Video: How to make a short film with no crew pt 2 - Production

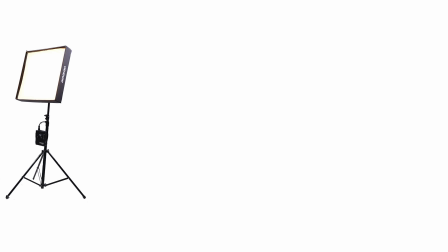Lighting wise, we had a Amaran f22C, an Aperture 300X, and an Aperture 60X.
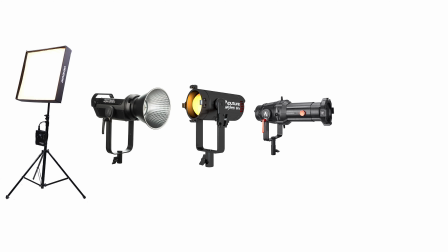We also picked up an Aperture spotlight mount and a softbox, and that was pretty much it. We had a gimbal, a tripod. Lens-wise, we were on a Tokina
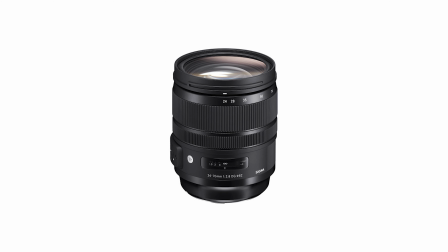11-16, the Sigma 24-70, and the Canon 70-200. So pretty basic zooms. So that's all the gear. Let's get into the breakdown.
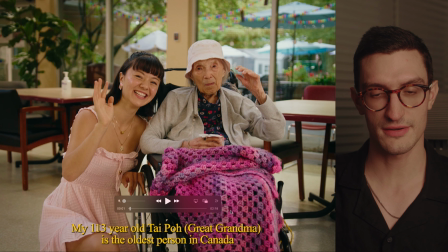Okay, so this shot, we just had a key light off to the side.
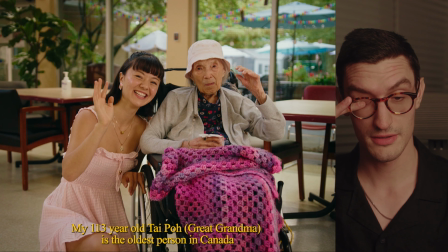We were pushing through a 6x with the Amaran f22C, which is my favorite light of all time and is responsible for most of the light in this film.
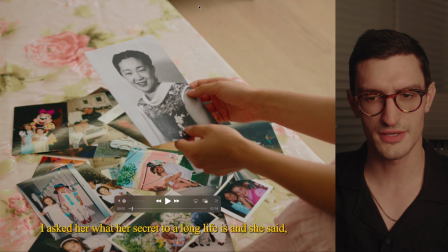Same thing going on here. We just have the 6x out kind of up in the top corner out of frame here. And again, we got the gimbal move that took us a while to nail, but we got it.
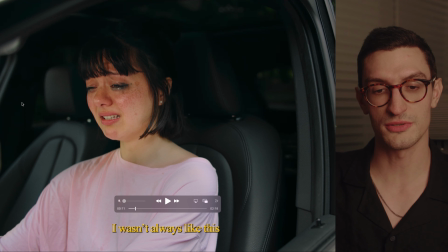I'm like bringing in a little aperture MC to kind of fill the face in. I had like a little diffuser on it, and I'm just kind of like holding it in the window as far as I could reach.
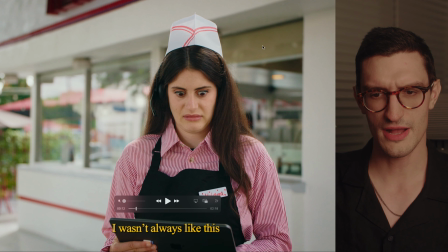And here, I think it would have been nice if we had some like negative fill on one side.
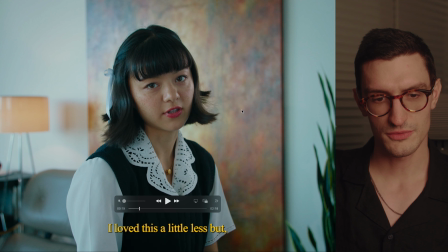I think would have done the trick here. This was in the living room scene, and there's like a upright piano that is pressed against the wall,
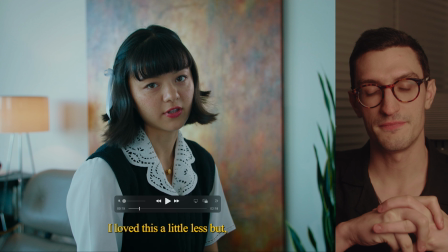but we pushed it out from the wall, and then I put the F-22
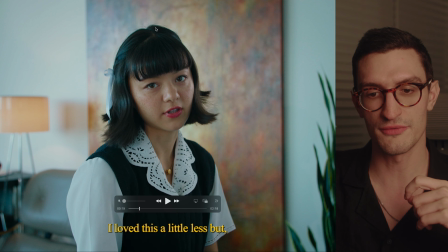off to the side here, and you can see the level on the right side of her face here. The other side is, there's windows behind her, and I framed her kind of against this like warm painting, and I balanced the camera pretty cool for this.
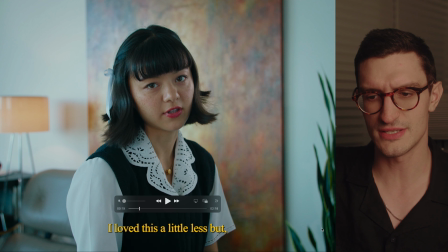This is like all daylight. So it kind of has some nice like, detail, color contrast, a little, we got the lamp in there, and then we did the whip pan over
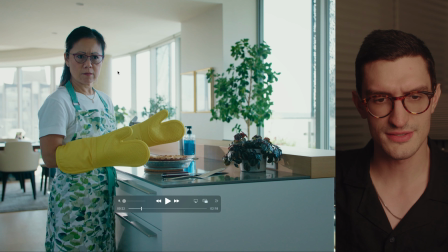to mom over here, and this is, the windows are out a little bit, but we didn't have the lighting to do everything. And honestly, it's like she kind of has a reasonable fall off, so like the blown windows, they don't bother me that much.
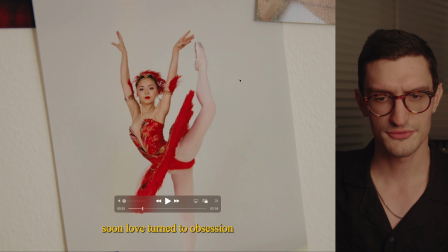Got some flick zooms and little pans and whips and stuff.
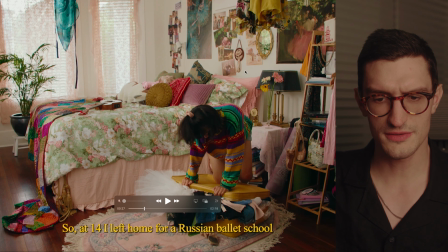Okay, onto the bedroom. One intention I had for the bedroom is that we knew we were going to shoot it a lot and have a couple different looks for the room, and it was my idea to never show it the same way twice.
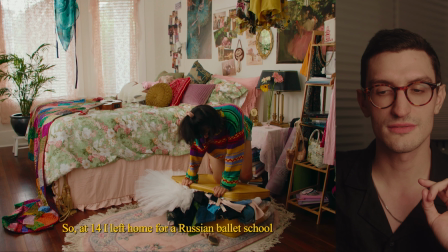And so in this shot, it's just daylight balanced. I have the 6x out to the side here, and then I have a little aperture 60X coming from just deep in the room,
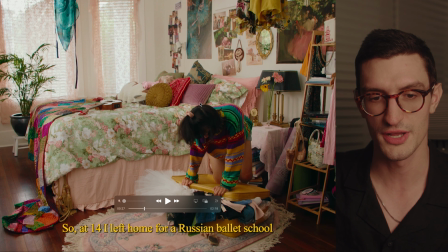and it's just giving me a little bit of separation on her, on just like the edge of her hair and everything. So in this look, it's daylight. The next time we see the room here,
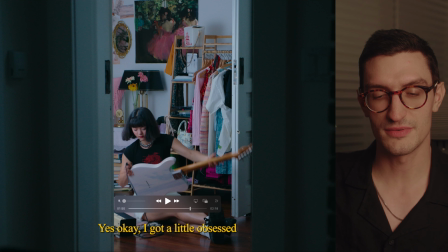you can see that it's the same, it's lit pretty much the same way, but the camera's balanced to like, I don't know, 32 or 3500 maybe. So the room looks very like cool, and a lot of the greens and pinks are more pronounced here because of the temp.
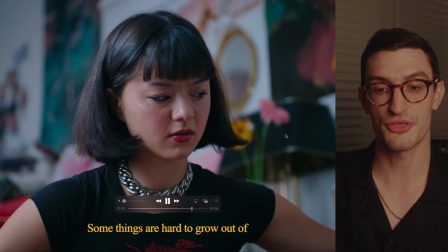So the room reads just so differently. And then we have a third look with the room here, which is a night look.
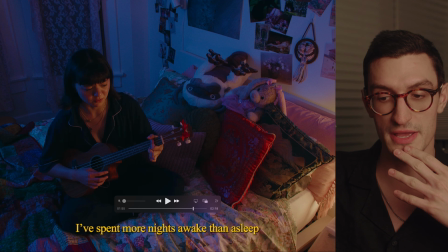On camera right here, I'm just firing a 300X with a spotlight in kind of like a tight rectangle on the white wall.